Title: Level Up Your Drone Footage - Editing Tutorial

Have you ever taken your drone out and gotten a bunch of really cool shots, but then once you came home, put it all into a sequence, and watched it all together, it turned out to be really boring and kind of looked all the same? Well, let me help you out. If you're new here, then welcome. My name is Adrienne. I make video editing tutorials. I've got some free stuff linked down below if you're interested. And now let's get into it.
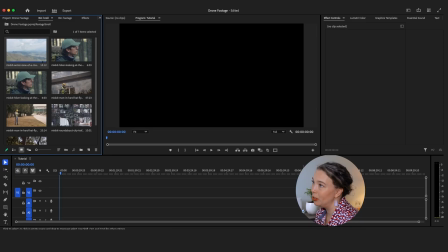So you can see here that I have Premiere Pro open. I have a bunch of footage in my project folder, and I'm ready to get started.
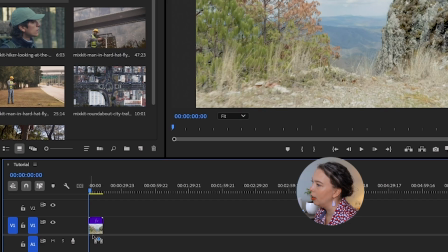Let's start with this shot of mountains.
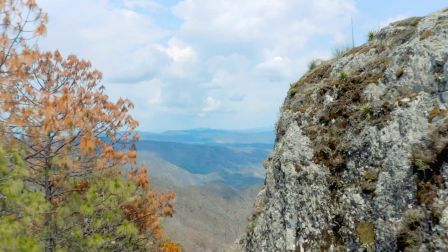The drone flies over the cliff and out into this incredible view.
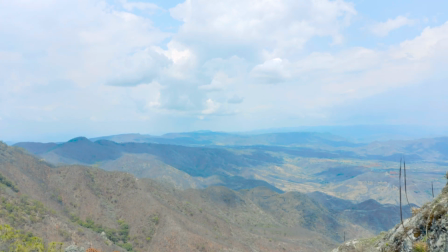All right, that's a pretty nice shot, but how can we make it better? How can we make it more dynamic and more interesting? Well, let's try adding something called the Ken Burns effect. The Ken Burns effect is usually applied to something that's stationary, but you can apply it to any shot that you have. It's an effect where you slowly zoom in on the focal point of your shot.
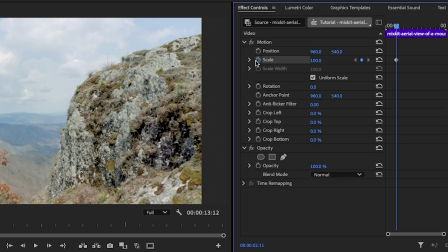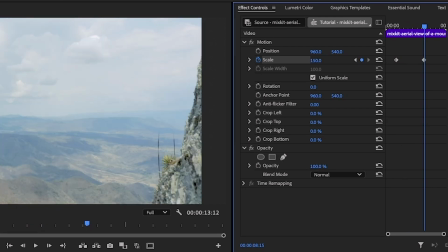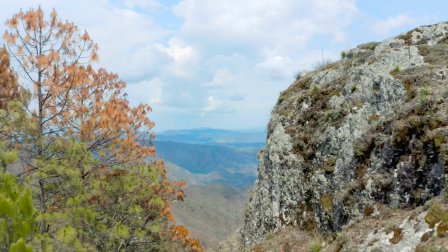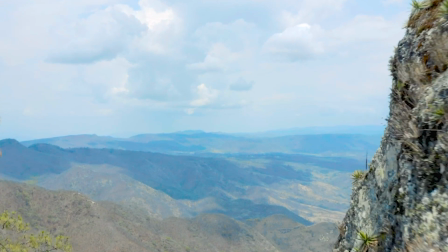So this regular drone shot is a really good shot, but zooming in like that in the center of the clip really helps to draw the viewer in and focus them on the best part of the clip,
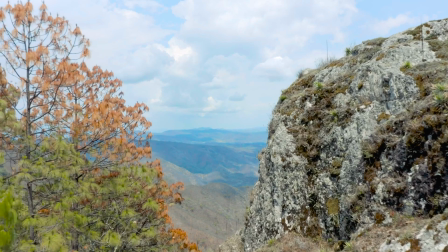which is the incredible view. The next change we can make to this shot is to speed up the zooming in effect.
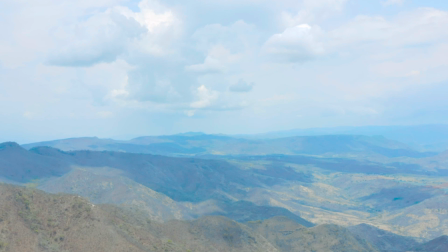So we started with this really nice drone shot, and then we zoomed in on the center of the clip in order to get us to the beautiful view more quickly. After that, we sped up that center zoom in order to make it a little bit more dynamic.
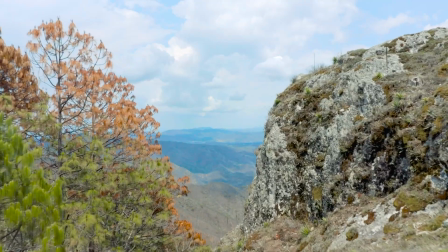Then I added something called speed ramps.
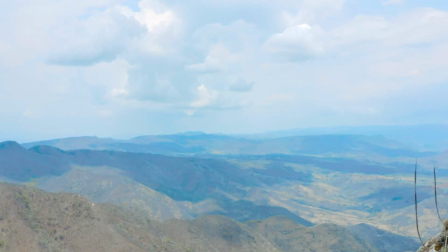If you're interested in speed ramps, I do have another video that goes into them in more depth and how to create them. Now, I think it might be looking a little bit unnatural. Let's try adding some motion blur.
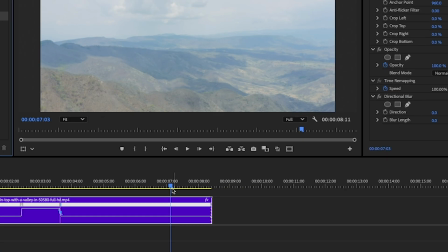In Premiere, you can do that with the directional blur in the Effects tab.
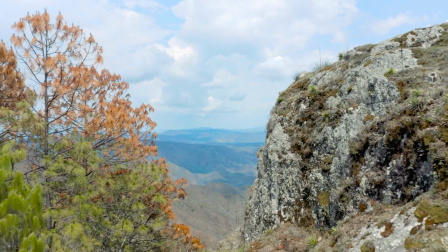My next suggestion is sound effects. They are a great way to take your footage to the next level. In this shot, we have this nice drone shot. We've sped up the center. We've zoomed in on the most important part of the frame. We've added speed ramps.
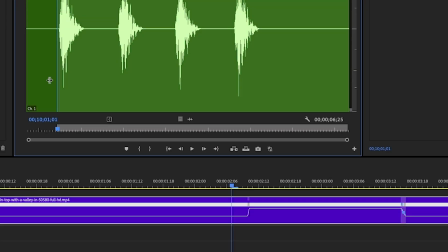We've added motion blur. But what about a simple whoosh sound?
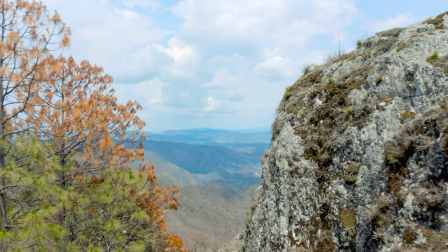Let's add another shot or two to this and keep building our sequence. So that means we need to talk about transitions. Transitions take your audience from one shot to the next. Even a hard cut is considered a transition. Something as simple as a cross dissolve can indicate to the viewer the passage of time.
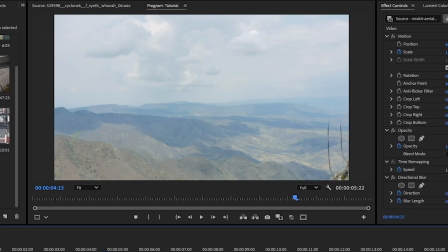We've already set up a shot where we are in the mountains. So let's add this hiking shot.
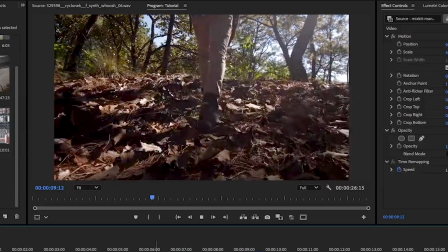Hiker slowly climbing up this hill.
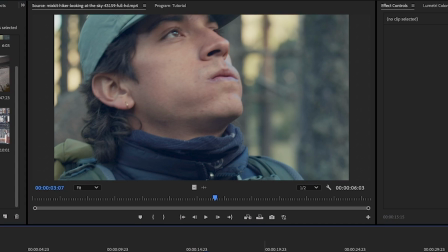And then we can add a close-up shot of the hiker's face.
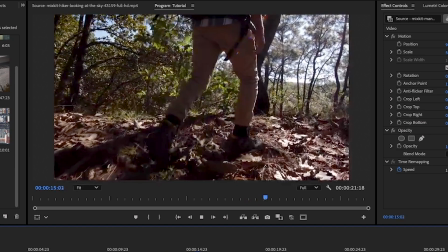We go from here, a straight cut, to his face.
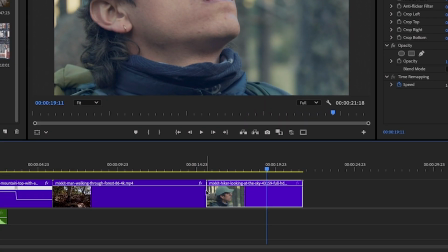If we add something like a cross dissolve here,
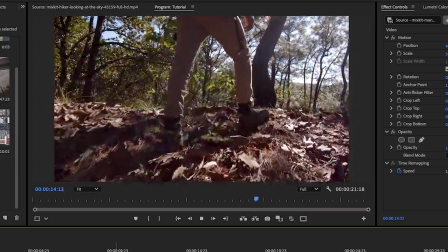we can get the sense that he's really been hiking for a long time and he's quite tired when he's reached the top of the mountain. A really quick word of warning: do not go ham on transitions. They really need to serve a purpose in your storytelling if you're going to use them. Next, let's talk about J-cuts. J-cuts are a way of connecting two clips that sit next to each other on the timeline using their audio.
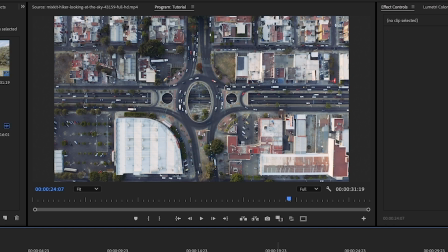If we watch these clips next to each other, it is a little bit jarring. You go from hearing birds in the woods to all of a sudden hearing traffic in a city.
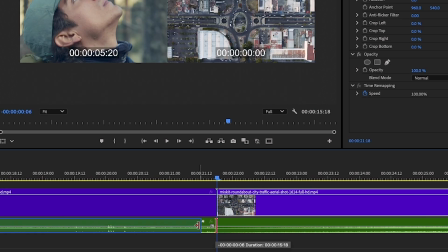But if we add a J-cut, watch what happens.
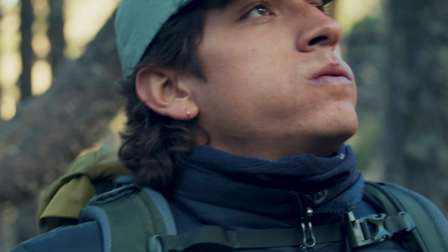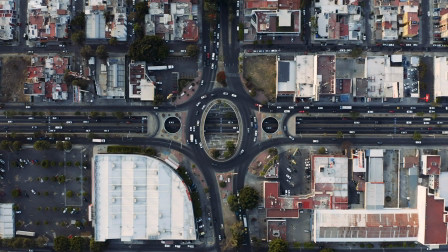You get a little bit of a sense of what is going to be coming next before you see the city. It's a little bit less jarring of a transition. Next, let's talk about jump cuts. Jump cuts are a really fun way of passing through time to get to the more interesting action. All you have to do is cut out all the boring stuff in order to get to the interesting or fun stuff that's happening in your shot.
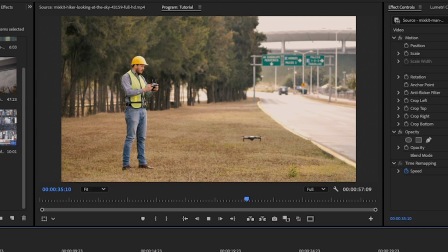So let's take a look at this construction worker who is launching a drone.
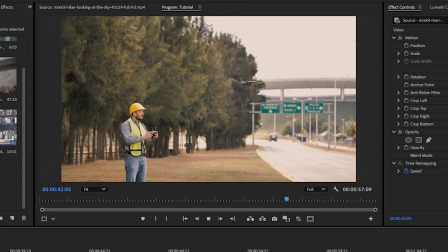The shot's fine, but kind of slow, kind of boring. So let's do a few jump cuts to get us here to the end.
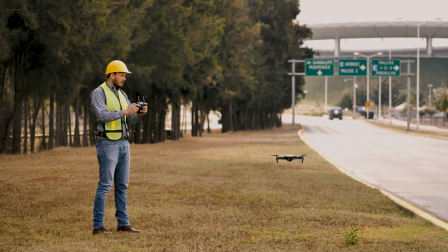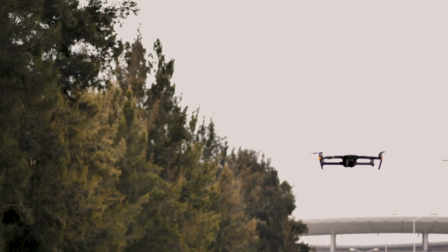It's a perfectly fine shot, but with a series of jump cuts, we were able to get to the end of the clip in a much more interesting way. And it took a lot less time. The last thing that we should talk about is color and music. Music has a huge effect on your video. It creates an atmosphere and can single-handedly change the mood of your video. Because of that, it will help you tell a better story. So let's try this.
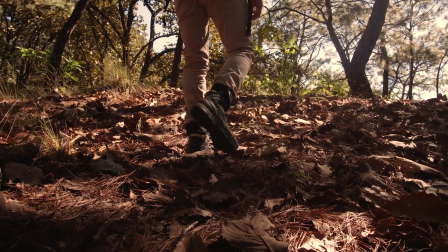We've got the same sequence. I added some folk music and I changed the color, made it a little bit warm.
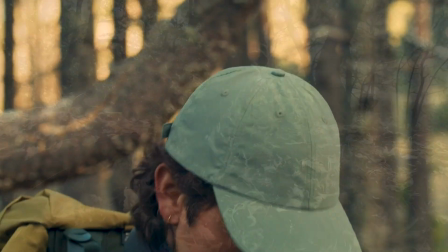This video has a feel-good vibe. It could be your next indie project.
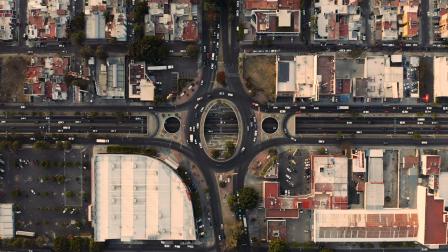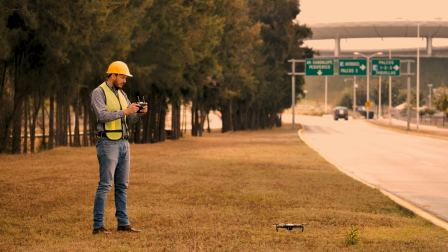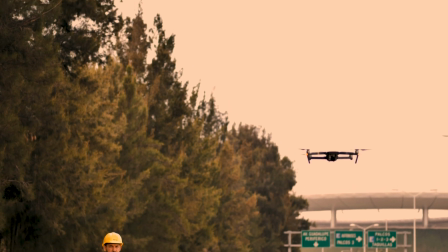But if I take that same sequence and change the music to something more epic and change the color and make it a little bit cooler,
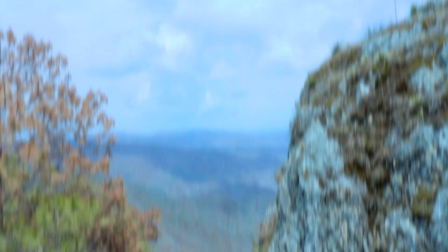let's see what happens.
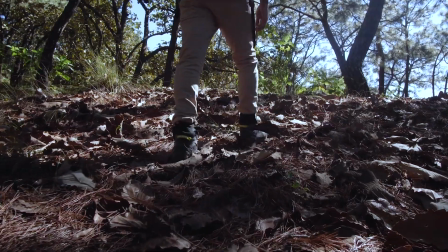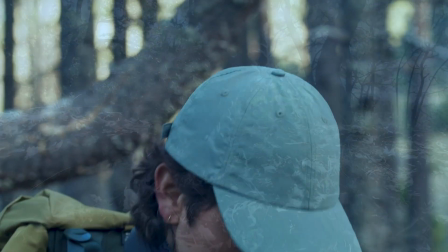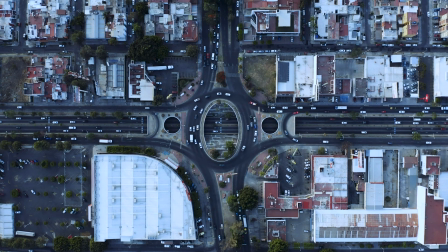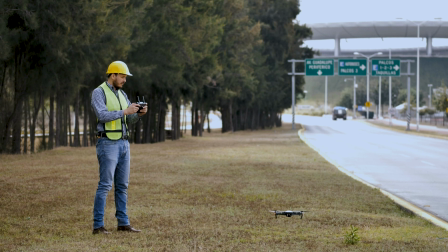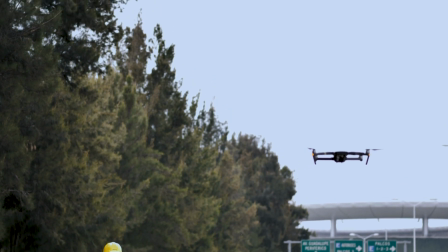All of a sudden, this is an epic adventure. As you can see, each shot in this sequence on its own is just a slow, kind of boring drone shot. But you put it all together on a timeline. You use a few of these tips that I've described to you, and you can wind up with something far more dynamic, a far more exciting story to tell. And that's it from me. If you have any other tips of things that you've done with your drone footage, please share it in the comments below. If you found this helpful, I hope you'll give it a thumbs up. Subscribe if you'd like to see more, and I'll see you in the next one.